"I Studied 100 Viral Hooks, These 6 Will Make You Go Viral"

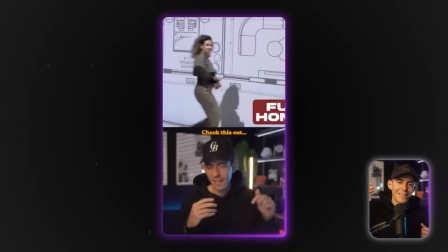[16:31]
All right, now the first place your eyes probably go is that sliding text that comes across that says the future of home design.
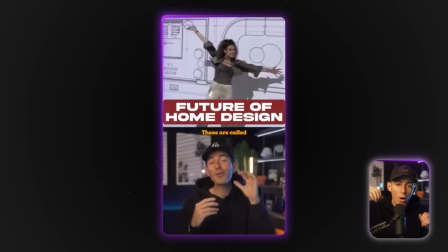[16:37]
This first clip with a split screen, you don't actually see that well. The girl with the arms going up, that was more just a visual stun gun. The actual hero visual, the key visual that I saw in the idea that I knew I was going to build the whole video around was the
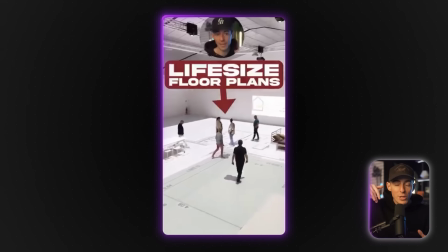[16:49]
next visual in the full screen with the people walking on top of the floor plans. What I did is I put text that said life-size floor plans with an arrow, enhancing the fact that your visual eye line went directly to that thing. I wanted to make sure you saw that. And so this was the visual shocker, right? There's embedded contrast here. Most people have never seen this before. So the fact that it existed on its own created a large contrast. I knew that visual was a great key visual to build off of. Okay, so the next thing is I had to actually pick which of the hook formats that I want to go with, and then how would I actually write the hook itself. So when I looked at the formats, there were 2 that made sense. One was the fortune teller, this is the future of home design, and the second one was the secret keeper. I found this secret about how people are designing homes that nobody knew. They're close to the same, but slightly different. I went with the fortune teller one because it was just easier to explain and creates more of a shock. This is what the future of home design will look like, right? So that's what I picked. And then step 3 was I had to actually write the hook.
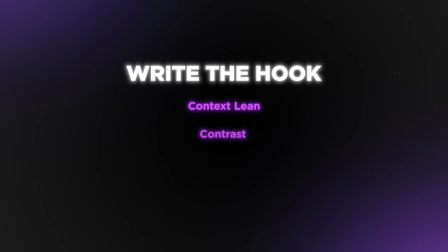[17:45]
So context lean, contrast, contrarian take. So I literally said, check this out.
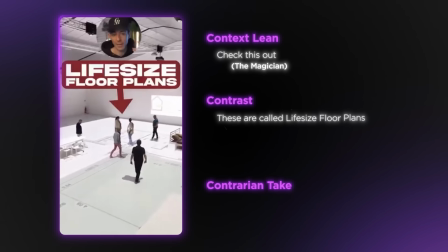[17:50]
That was my magician scroll stop thing. And then I said, these are life-size floor plans. You can literally walk through your exact home design before you build it, right?
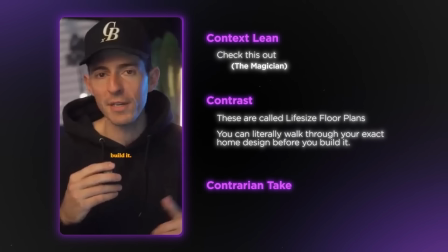[17:59]
So that's context lean. That is me literally describing exactly what you're seeing. That is perfect alignment with showing the visual and saying the thing. Then for this one, I didn't actually need a contrasting word. I didn't need to say, but here's what's crazy, because the fact that it existed on its own was already contrast enough.
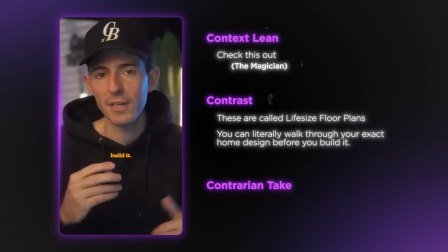[18:14]
So my contrarian take, which maps to the future hook fortune teller, was, I think this is the future of how people are going to design their homes, right? So it's exactly what I'm saying. I picked the fortune teller, I talked about the future, I set up the context lean, what you're seeing with pure alignment, and then I framed, this is the future of how people are going to design their homes. That is tailor-made how you build the hook with pure alignment. And this one worked, 15 million views. Now, before we end the video, let's quickly go through one bad example where I made a video, but it didn't work out that well. It got maybe 100,000 views or less, and the hook was just executed super poorly. So I want to explain what went wrong and what I should have done looking back. Okay, so the same thing here. I want you to watch this video without sound. Just watch the first 15 seconds and tell me where you focus your attention.
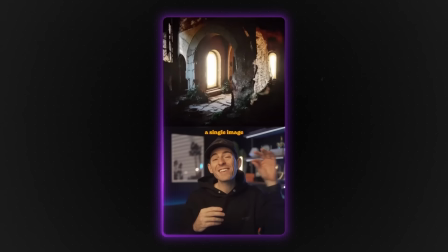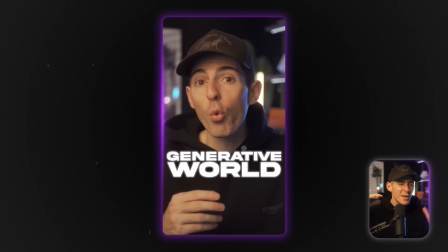[19:06]
So right away, you see the text sliding across again, future of storytelling, and then you see a bunch of these rooms kind of like magically appearing out of nowhere.
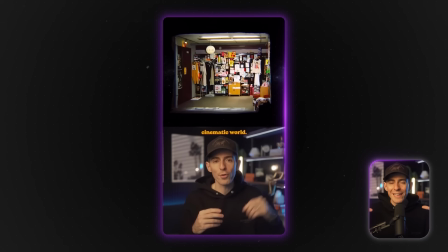[19:13]
Just that alone is kind of misaligned.
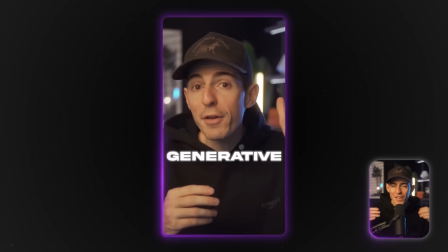[19:16]
Future of storytelling is a bit of an abstract concept, and so visualizing that with those rooms, does that really mean future of storytelling?
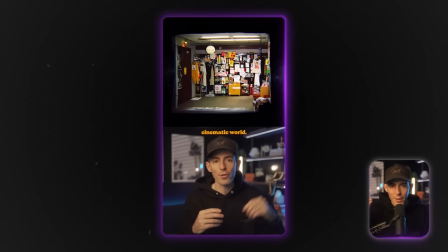[19:24]
Not really. So already just in the visual and with the text, there is comprehension loss.
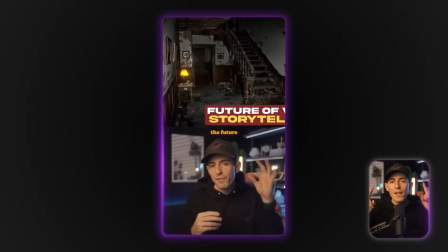[19:28]
Then when you turn the sound on, it gets even more confusing. So I say, this is the future of storytelling. It's called a generative world model.
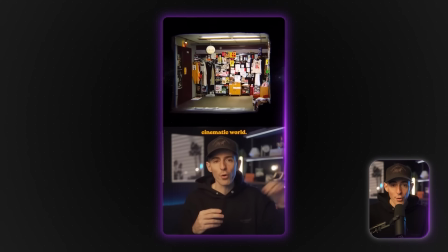[19:36]
It lets you turn a single image into a photorealistic cinematic world. Okay, so if you really take that down, future of storytelling, it's so abstract. It's like, what do you even show for that? Maybe it's a book with a video or a robot coming out of it. Maybe I could have used that. The problem is nobody knows what generative world model is. Nobody knows what photorealistic world. So I use these crazy terms that I didn't have good visuals to show. And you can tell immediately it's just a little confusing. It's not as straightforward as the life-size floor plans one. And so when you watch this, yeah, maybe you're like, oh, those are cool visuals, but you're not actually hearing what I'm saying. When you don't hear what I'm saying, you have comprehension loss. When you have comprehension loss, you're not purely tied and aligned with the video. And so looking back, maybe what I should have done is gone more explicit. So these rooms are the future of commercials. And if I had visuals of guys actually using those rooms to film commercials and I could show that perspective, maybe that would have worked. The truth is, this video didn't have great B-roll that was easy to explain. So what I should have done is probably canned the idea, not made it in general. And that's really what you need to decide when you're going through this process. What is the visual? What is the hook format? Writing the hook? Is there clarity and alignment?